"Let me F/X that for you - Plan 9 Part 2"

Hey, this is David.
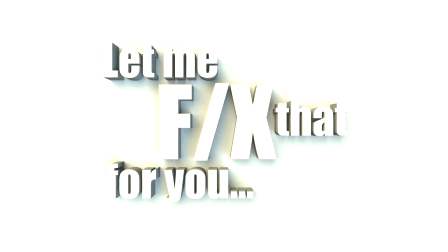3s
Continuing the last video I did, which was improving the effects in an old movie.
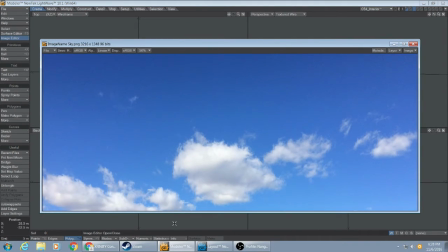11s
And so I've chosen one of the first scenes from Plan 9 from Outer Space.
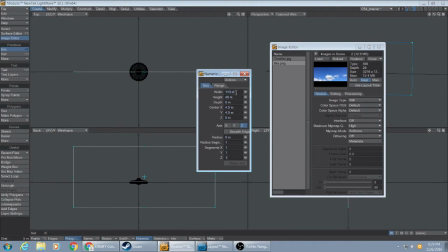17s
They have a really cheesy flying saucer, and I wanted to update that and do a little light wave work. Right here I'm working a photograph I took with my cell phone of the
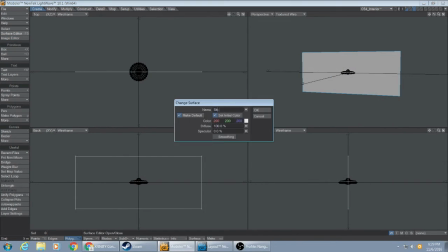30s
sky because we need an outside view from the pilot's point of view of the saucer.
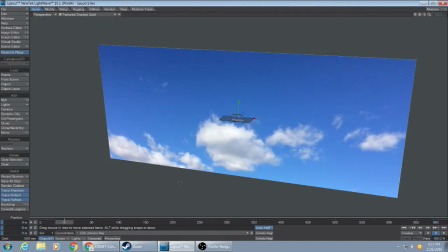35s
The movie didn't have that, but I figured it needed it. So here's my sky object in a very simple scene.
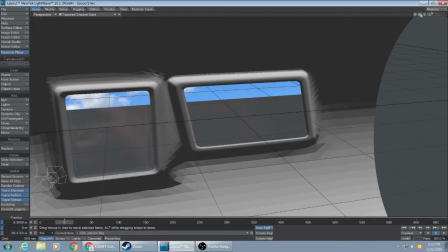44s
I've got the cockpit interior here. You can see very crude, but it's going to work.
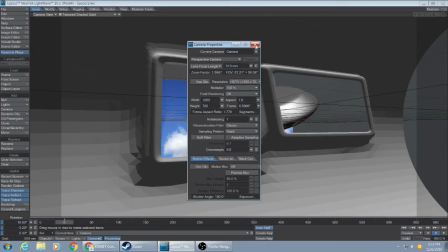49s
And here's my saucer. And I'm just kind of basically moving items around so I can start my animating process.
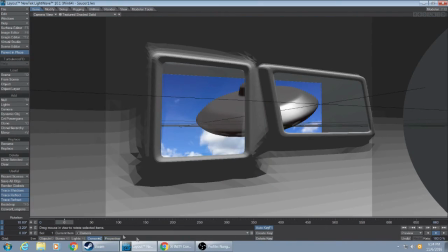58s
So the surfacing has yet to be done. Everything looks very crude and simple right now.
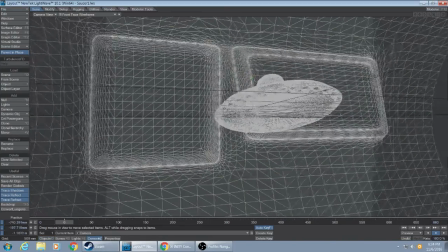64s
And let's see, I'm working out how to make sure that the sky is always the only thing you see
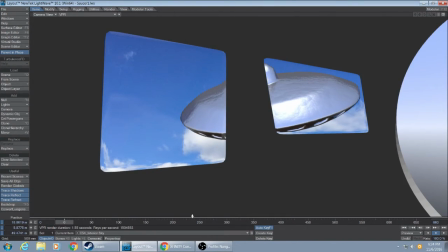72s
through the window aside from the saucer.
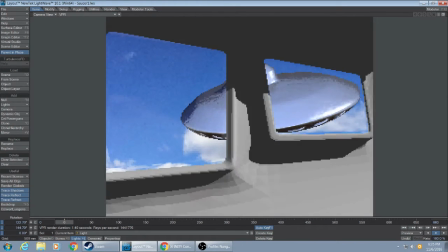75s
And I'm going to move the foreground and the camera around a little bit to simulate turbulence,
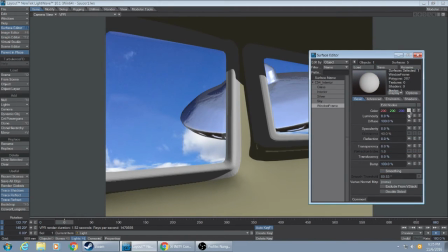81s
simulate motion, as though you were in an actual airplane, which is something that the movie lacked as well.
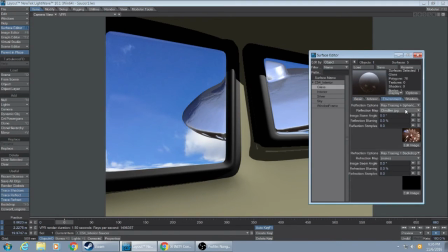91s
Here I am working a little surface onto the saucer, so I don't hate the view so much that I'm working on.
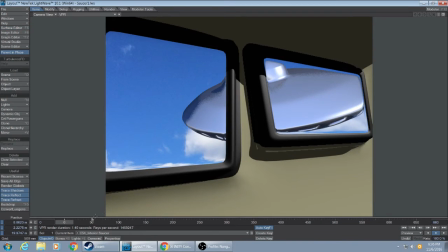99s
But really the meat and potatoes of the first part of this video is setting up the animation right.
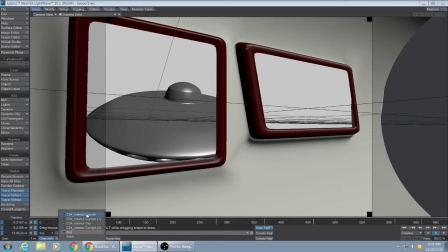104s
So I've got my timeline here at the bottom,
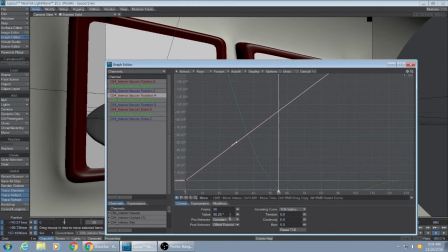109s
and here I am working on a graph of one of the animation channels.
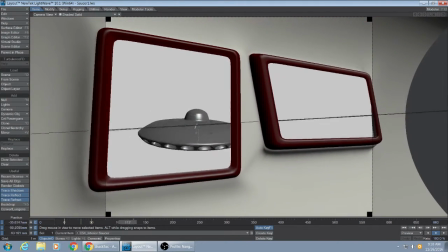113s
But basically what you do for animating is you move your shuttle ahead in time, put your objects in a new place,
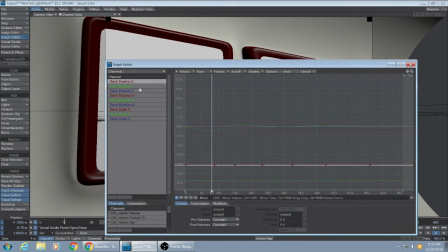120s
and that gets recorded, and the software kind of interpolates where the object should be in the between frames.
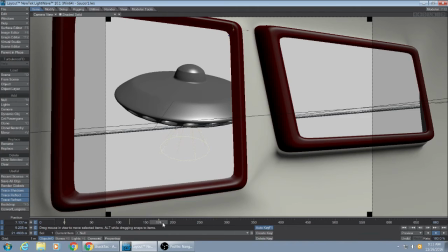129s
I'm working on having it fly overhead of the plane
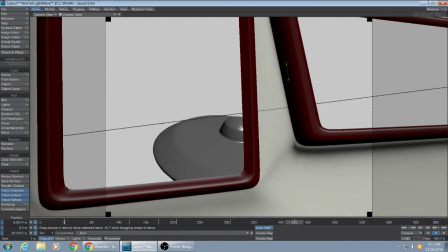134s
and kind of bank back and level itself off in a parallel flight.
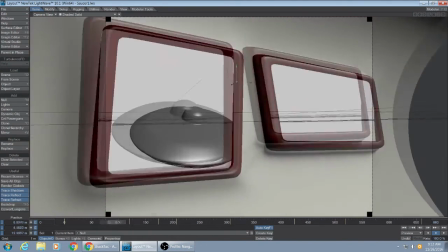140s
And I'm trying different points of view from the camera. A lot of the scene is the
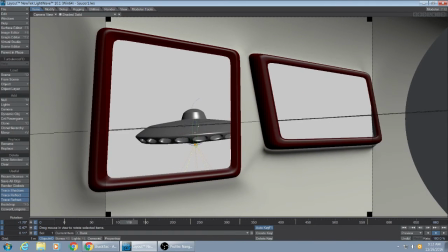150s
interior cockpit is not as comprehensive as it might be, but that doesn't matter because it's not within the view.
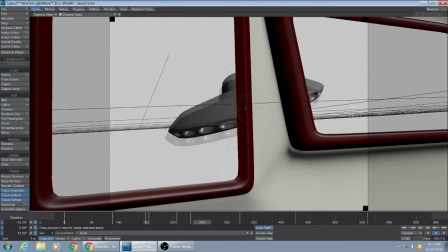157s
You can see the dotted outline area that's going to be the view from the camera. So it doesn't matter.
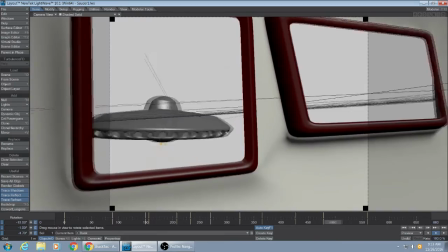164s
You don't have to build and animate things that aren't seen. Oh, and here I have my spaceship flying off at the end.
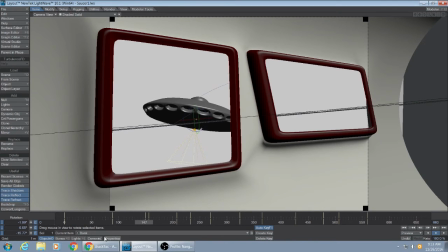172s
Okay, and
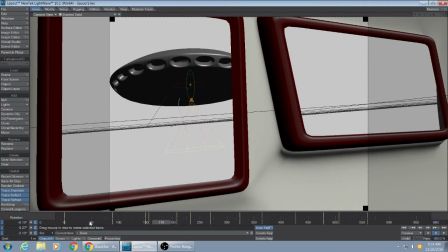176s
I'm test rendering to see how things look like. Colors are good, and then of course I realize
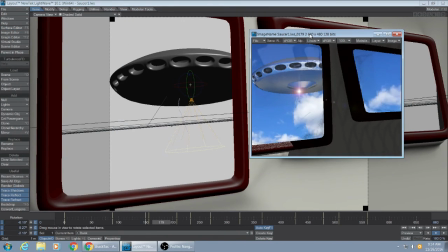183s
I'm doing this for a black and white movie, so I've got to make what I do black and white as well.
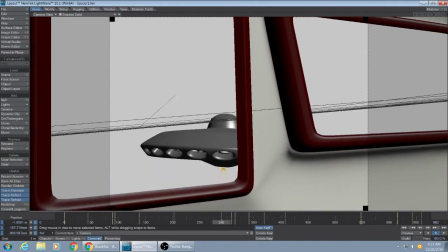191s
And that's a fairly simple procedure. I'll do at the end. Right now I'm just trying to work up some exciting movements.
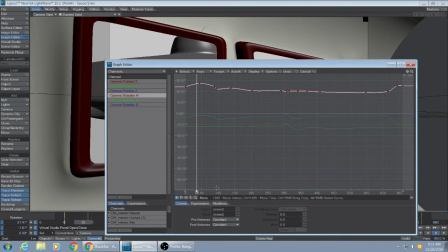Now, right here I'm doing something interesting. I'm using a kind of an impact effect on the camera because the
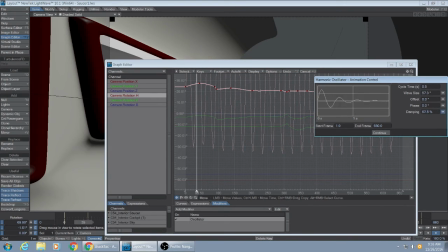213s
pilots in the movie react very strongly to the spaceship flying overhead as though the airplane was struck or hit some turbulence.
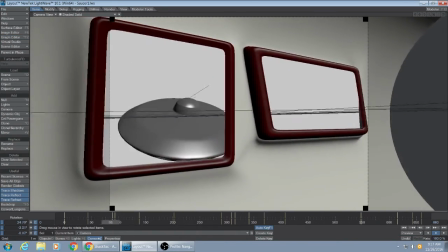222s
And I'm working a little motion into the camera. You see the wiggle there right as it flies overhead.
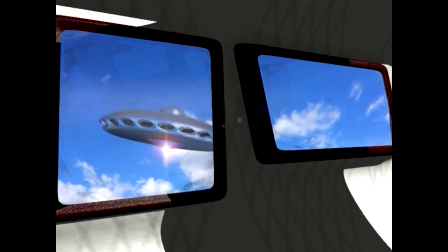231s
And here's the render. I've added in some clouds going past the window.
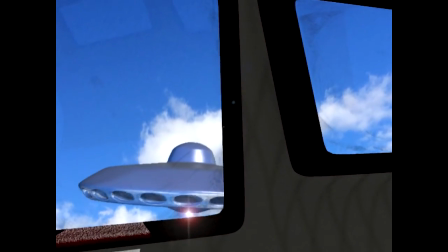237s
Maybe a little too heavy on the clouds. And a little light because there was light seen in the cockpit.
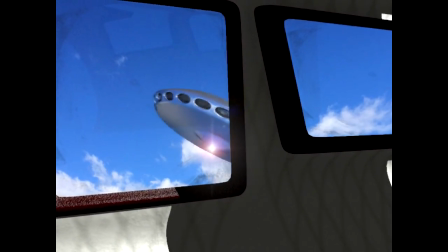244s
And this really drags on a little too long, but that's okay. I'm going to do some video editing.